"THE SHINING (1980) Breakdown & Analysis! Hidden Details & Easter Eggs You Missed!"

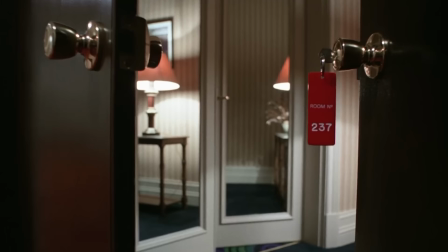20:40 We never see the room from Danny's perspective. He just walks in through the door.
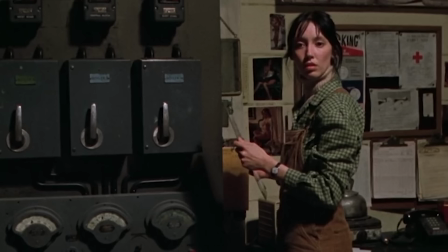20:44 Though, the scene transitions to Wendy checking the electrical equipment downstairs, and if you look closely, that area is covered in hardcore pornographic images.
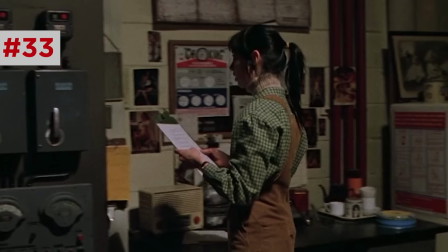20:53 You might not have noticed these any of the times you've watched this movie, but they are there. And the reason we don't notice them is because Wendy doesn't react to them at all.
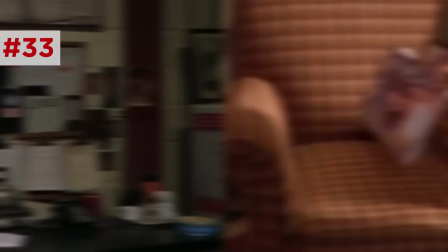20:59 It's almost as if she doesn't see them, As if those, along with that playgirl down the lobby,
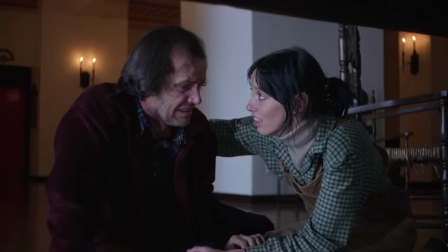21:04 and that Room 237 women are all ghostly perversions that she cannot see yet.
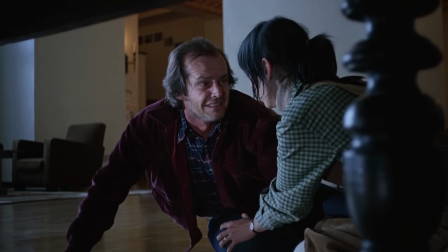21:09 Wendy finds Jack screaming from a nightmare.
I dreamed that I killed you and Danny.
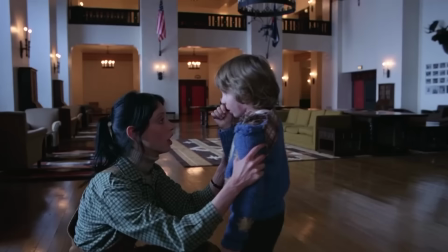21:17 I cut you up into little pieces.
But then Danny approaches, his sweater torn, his neck bruised, sucking his thumb.
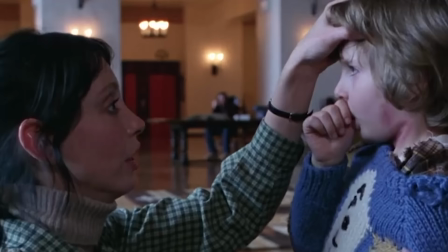21:25 Wendy asks him what happened, and he does not answer. Though, Kubrick frames Jack in the background between them.
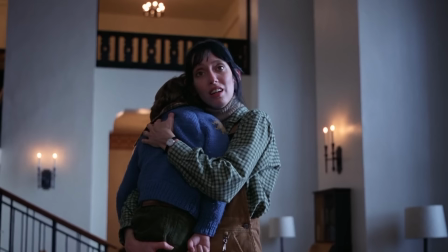21:30 And as Wendy accuses Jack of another round of child abuse, she picks up Danny and notices that Danny's limbs are frozen.
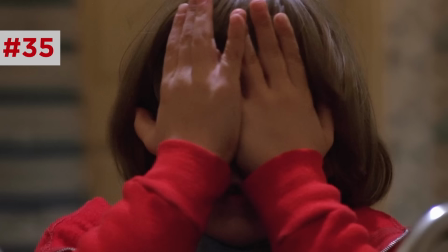21:37 Apparently, Kubrick swapped out the actor, Danny Lloyd, with a mannequin so that this young actor wouldn't be exposed to the truly dark subject matter of this movie.
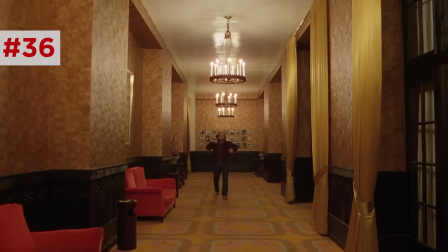21:45 So Jack heads to the Gold Room and notices he angrily spasms a few times as he walks down the hallway.
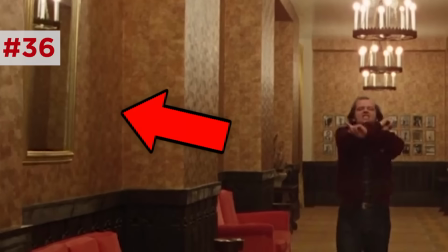21:50 And he only does this after he passes each mirror.
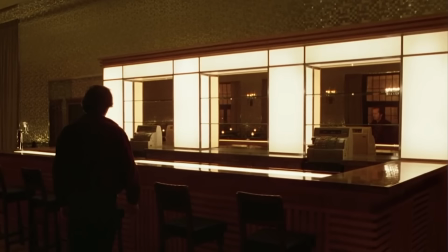21:54 Again, we are seeing how mirrors are exposing a truth about the inner darkness of this film.
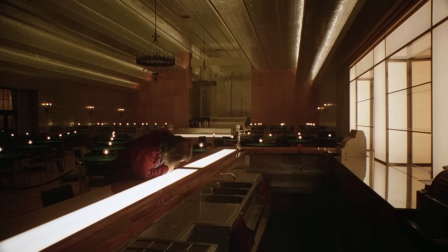21:59 And that mirror device continues into the gold room, where Jack sits down at an empty bar, and he makes a kind of deal with the devil.
My
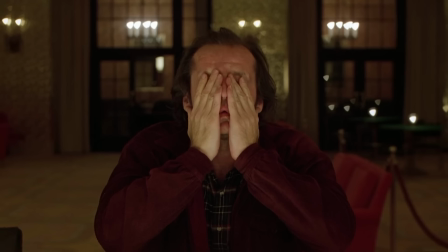22:13 goddamn soul is the glass of beer.
And right in this moment, Jack looks into the mirror on the bar's back wall.
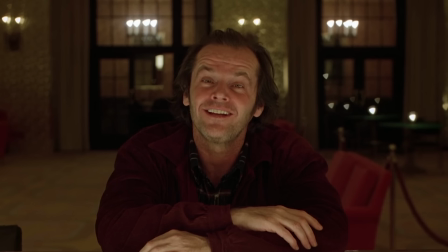22:21 Kubrick has moved the camera so that we are now the focus of his gaze. It is so unnerving to have Jack look down the barrel of the lens like this.
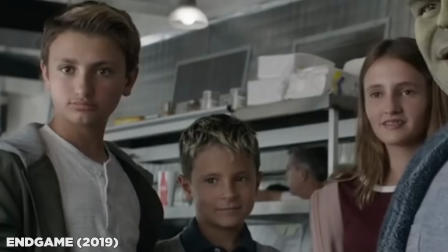22:29 Normally, in films, it's a mistake.
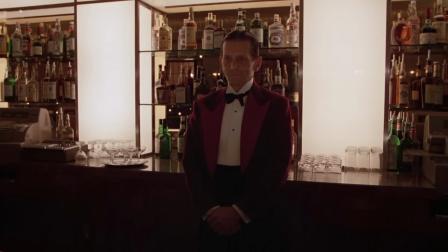22:32 Here, Jack breaks the glass of the fourth wall in the movie. now shifts inside Jack's unstable mind,
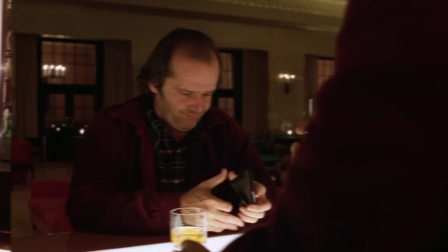22:38 and the evil forces of the hotel have granted his wish. A fully stocked bar and a bartender, Lloyd.
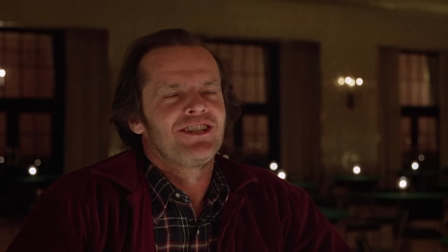22:44 Who never makes Jack pay for his drinks because Jack is paying for this with his soul. Jack tells Lloyd, Just a little problem with the old sperm bank upstairs.
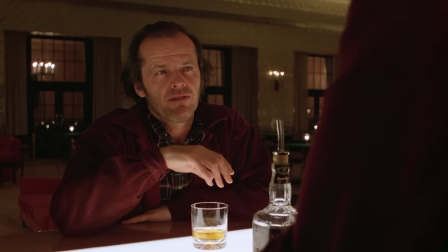22:55 Now, it is assumed by sperm bank he is talking about Wendy. But a few seconds later, Jack abruptly transitions to Danny.
I never laid a hand on him.
I didn't but then he admits he did exactly that.
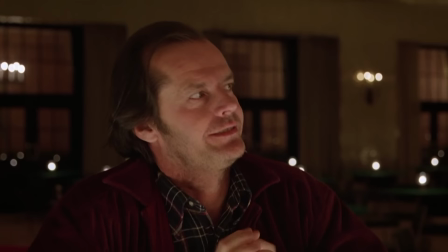23:10 I didn't hurt him once, okay?
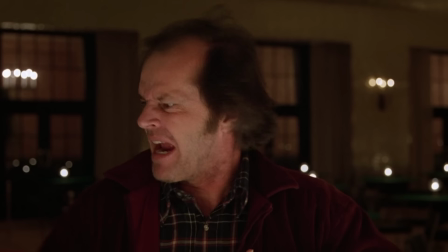23:12 But he claims it was an accident a rage motivated accident A little f***er had thrown all my papers all over the floor.
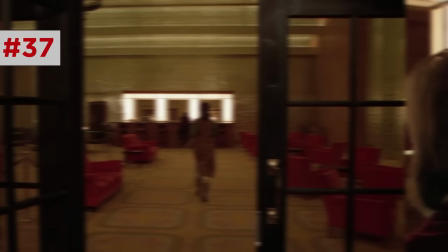23:19 All I tried to do was pull him up But then Wendy runs in screaming with a bat and Lloyd is gone the bar empty because she cannot yet perceive what Jack perceives
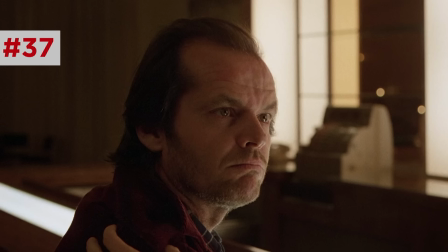23:28 She tried to strangle Danny
Are you out of your f***ing mind?
Now, it doesn't make sense that the Room 237 woman could have physically hurt Danny.
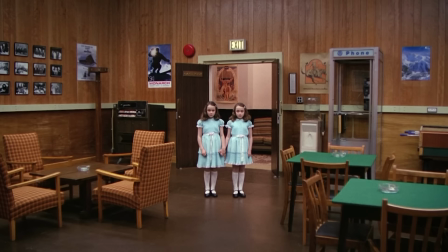23:40 Halloran said the ghosts weren't real, just pictures in a book. So even if the hotel is haunted, the ghosts should only be visions that drive the human inhabitants to hurt each other.
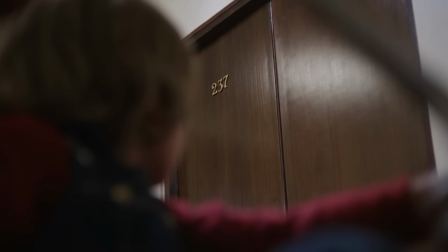23:48 So either Danny must have given himself the bruises, as Jack said, or more likely Jack hurt him.
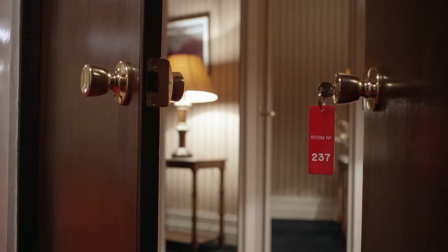23:53 We never see Jack enter Room 237. We actually enter it through the perspective of Halloran dining into the hotel from Miami.
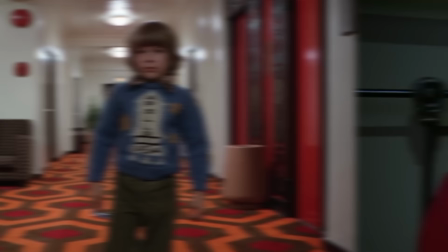24:00 Initially, Halloran's vision is from a low angle, the angle of Danny's height as he first entered the room.
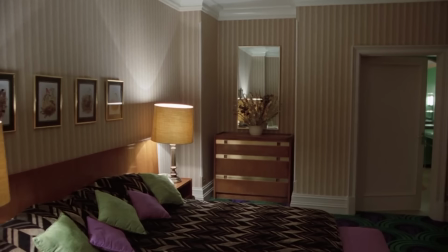24:06 But then, after showing Danny shining to him, drooling, we return to a point-of-view shot inside room 237,
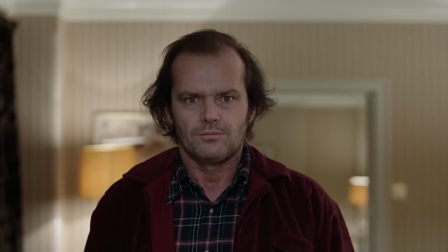24:13 but we're now at a higher angle that floats around the room until we realize we are now seeing this from Jack's perspective. So what does this all mean?
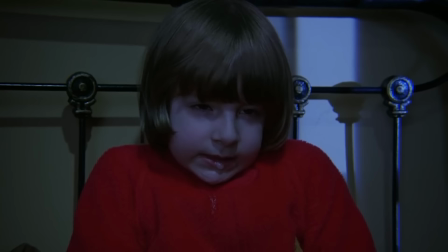24:20 Well, one interpretation is that there is no room 237, that the room is just a dreamed recreation of a memory when Jack sexually abused Danny. There is some interesting evidence for this.
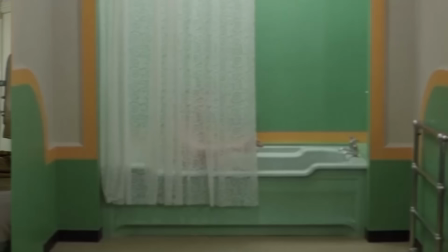24:31 Notice that the outline on the bathroom floor matches exactly the shape of the mirror through which Jack can be seen leering at Danny earlier. Also, the gesture that the woman in the tub makes to Jack matches the gesture that Jack makes to Danny earlier on, which was, remember, a creepy scene that we never saw the end of.